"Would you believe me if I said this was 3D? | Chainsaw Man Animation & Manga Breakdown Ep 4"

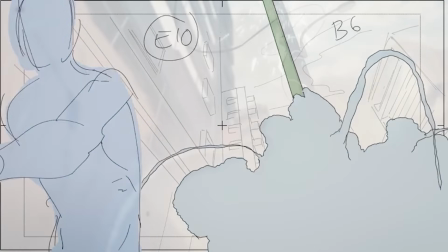The transitions are also incredibly seamless, especially this one right here with the smoke from the falling pole seamlessly brings us into another perspective altogether.
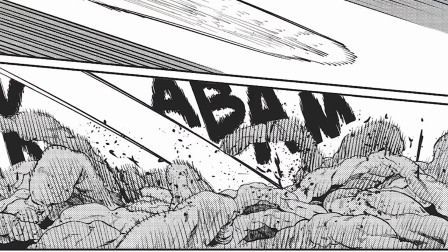Every technique used here reinvigorates the four starting manga panels of chapter 10 that it adapts and isn't afraid to use choreography that would disconnect itself from the manga.
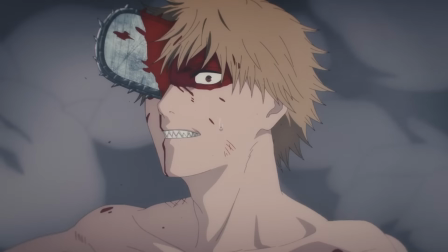However, once Denji blocks this attack right here, that's when we'll start to sync back up again.
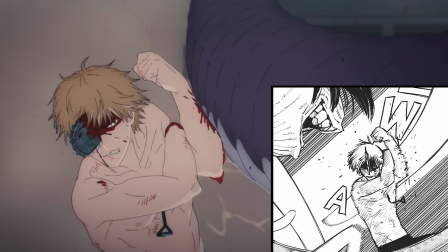It's absolutely jaw-dropping that even for the most relatively still moments like this, MAPPA continues to add motion that normally would have been fine without it.
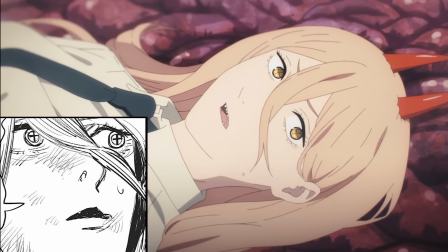It's a philosophy that extends beyond just adding new representations,
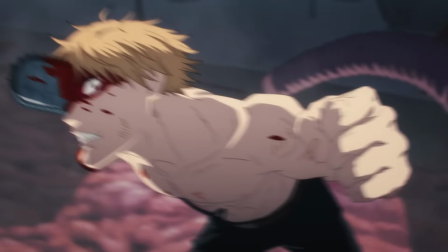like how Denji ran up the devil this time, and going so far as to add little nuances where there really didn't need to be any.
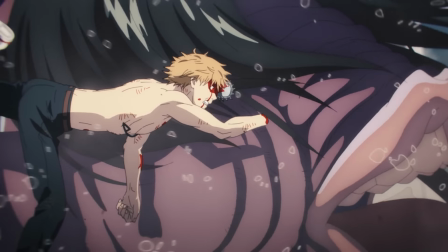No one asked for a highly detailed slow-mo cut here, but MAPPA graciously gave us one anyways.
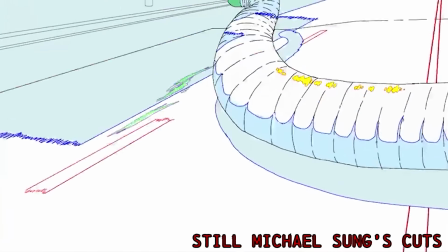It's pure insanity how consistently mobile this show is, and many people are still amazed at how the show can look so smooth all the time despite all the assets on screen.
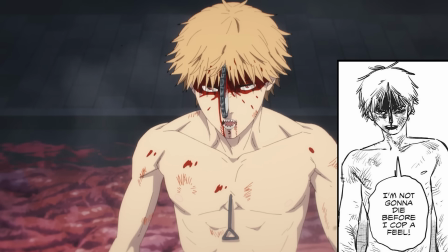Many people have also been quite vocal about the use of 3d in this show and even those people were quite thrilled by what this episode displayed but
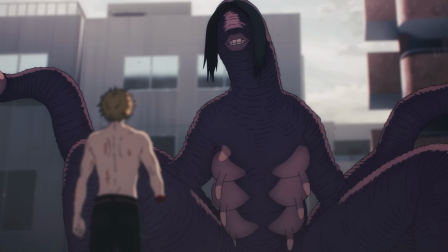like i've said in every video up until now sometimes it's impossible to tell whether cgi is being used or not case in point this cut right
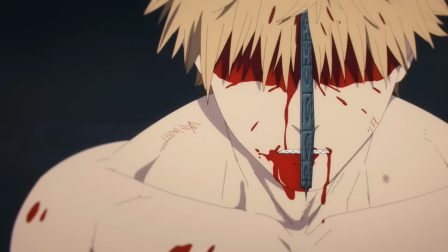here that uses 3d movement as a guide for 2d drawings let me be clear doing stuff like this or age-old rotoscoping
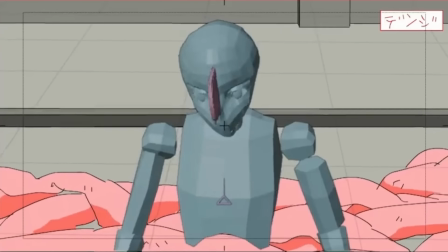for that matter is no jab at the genga artist they're simply doing what works best for them in conjunction with the desired layout.
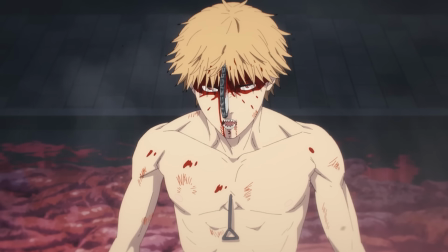With the sort of stigma that comes along with using technology for 2D movement,
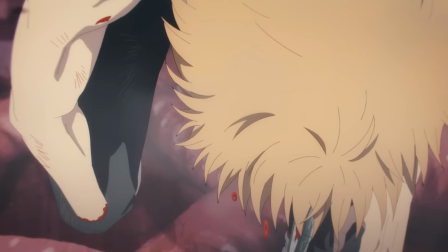it doesn't surprise me if animators are hesitant to show things like this, but I appreciate Yuki Yamashita for doing so.
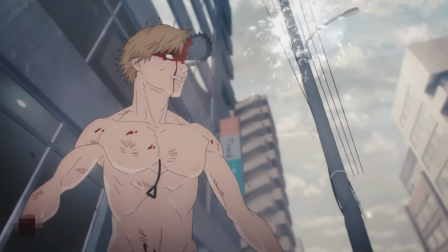It highlights the near-indistinguishable appropriation of rendered movement in the anime space, and is more prevalent in the current day than you might think.
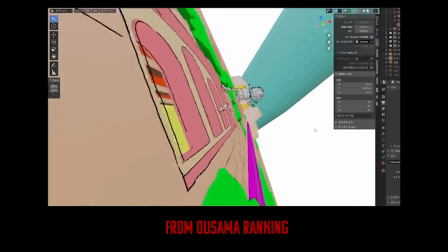It's a handy tool, and one that's used seldom depending on its user.
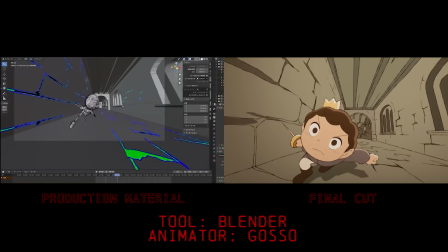If they're good enough at using these tools, then I'd say it's a compliment to the artist that we would never notice this stuff without the production materials.
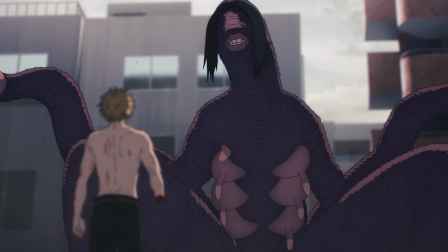You really don't know what process is hiding behind the completed picture.
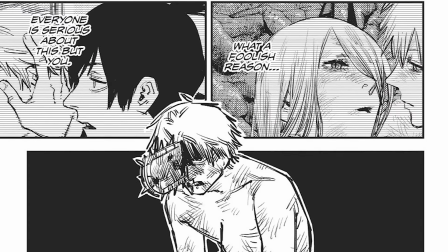Now I could go on and on about this like I did in the first video, but I think it would be more interesting to talk about the direction of movement as a whole instead,
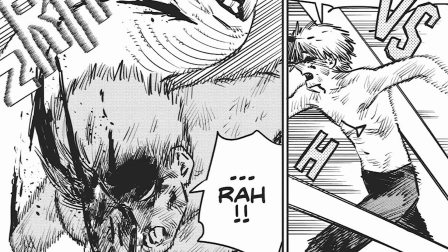and how despite lightly following the rhythm of the manga, it sometimes incorporates new actions.
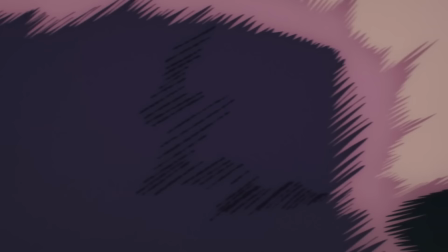Like how the second attack from this devil here sends Denji upwards this time, where he'll land on the leech and then run down it while ripping his pole cord.
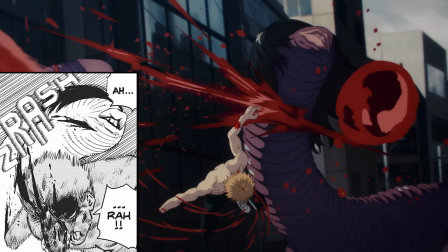That's a lot of extra momentum Mamba added, and it creates a much larger gash in the leech devil.
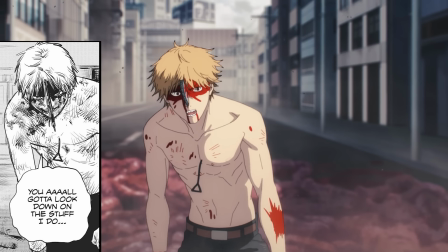It's fitting because this is the strike that will trigger what Denji calls the Battle of Dreams,
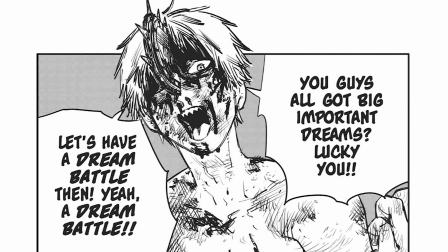and set in motion the final and most hardcore action Sakuga this episode has to offer.
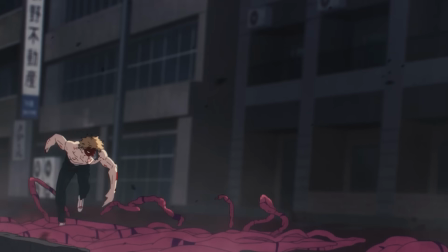Not to mention the most scrappy and frantic one as Denji slips his way all around the battlefield.
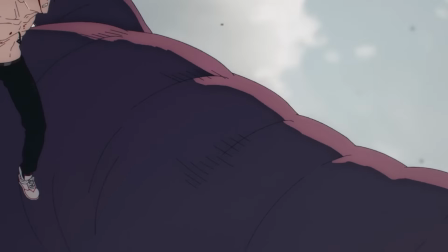It's desperate looking, yet extremely ferocious, and the feral nature of the camera work supports these moves well.
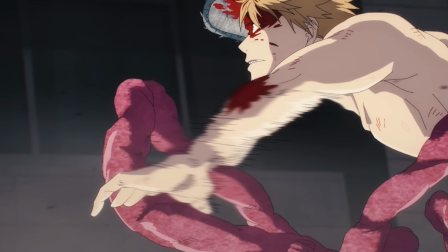It makes him look like a rapid dog, but a rapid dog that's still got enough common sense to reenact a scene from Star Wars.
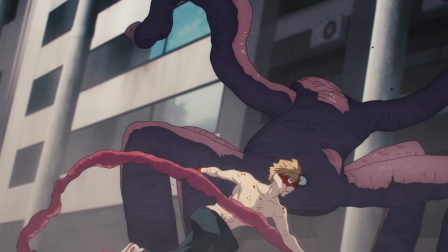These cuts are fast and quick, and with the sharp panning work, it showcases just how nimble Denji was when pulling this off.
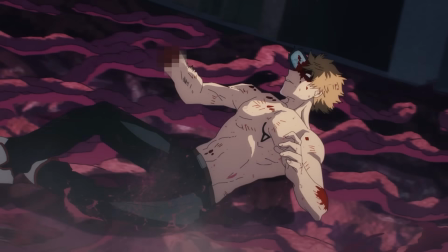Though maybe he was a little too quick, because he didn't really give himself enough time to figure out a landing procedure, thus opening him up to a large range of eye-gouging attacks.
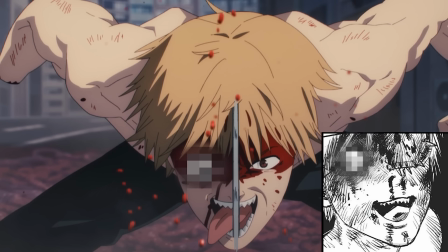The choreography is obviously in a league of its own, but the demonic energy that Denji emits is held tight all the way throughout the final bout of anime-only choreography,
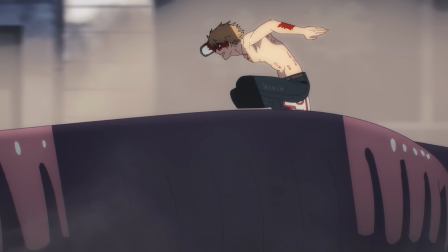where Denji dodges the leech's ground-pound attack and goes for some deceptive parkour techniques where he seemingly vanishes into thin air,
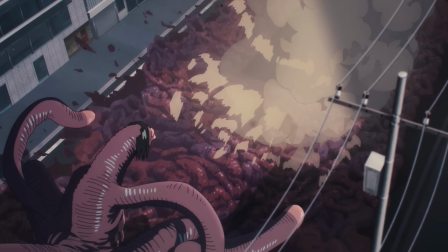leaving the leech completely unaware of his presence for a brief moment.
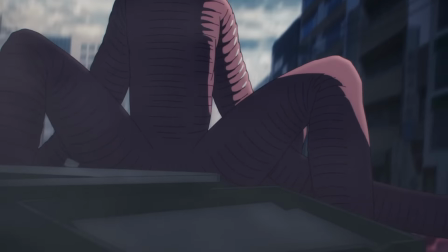It's while looking around for Denji that he emerges from the array of Laffy Taffy and makes a first-person wild-arm dash for the leech.
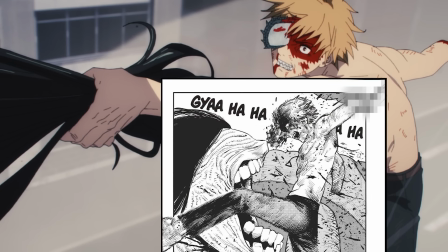This lunge is in the manga, but as you can see, Denji actually grabbed its hair this time. Maybe because his arm is a little too screwed up to do this in the manga.
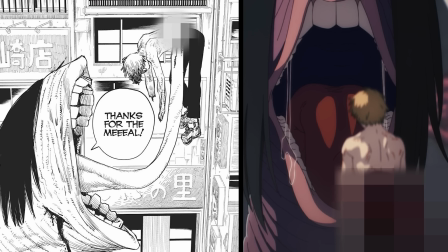But I'd say that's the least of Denji's concerns, because unfortunately this is where he loses his dream battle.
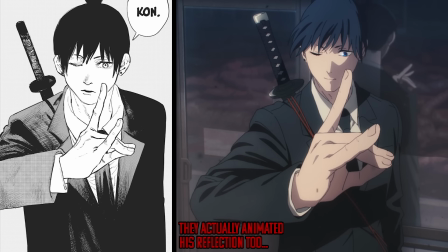Such a shame. Just for Denji though, because for the rest of us, seeing Aki summon Kahn for the first time was more than we possibly could have asked for.
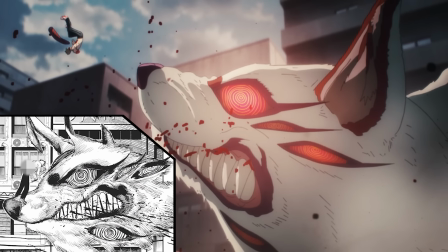This thing looks sick in color, and while it might only appear briefly,
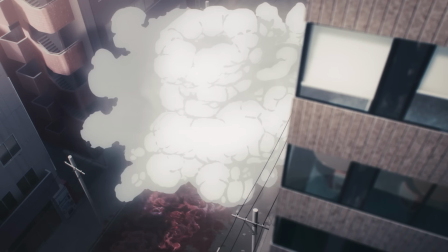its disappearance brought some real silky smooth smoke effects that not only create a great backdrop,
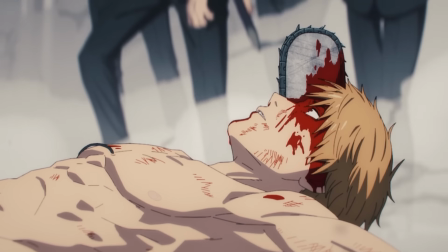but also work to create a nice reveal for some of the more supporting characters in this show.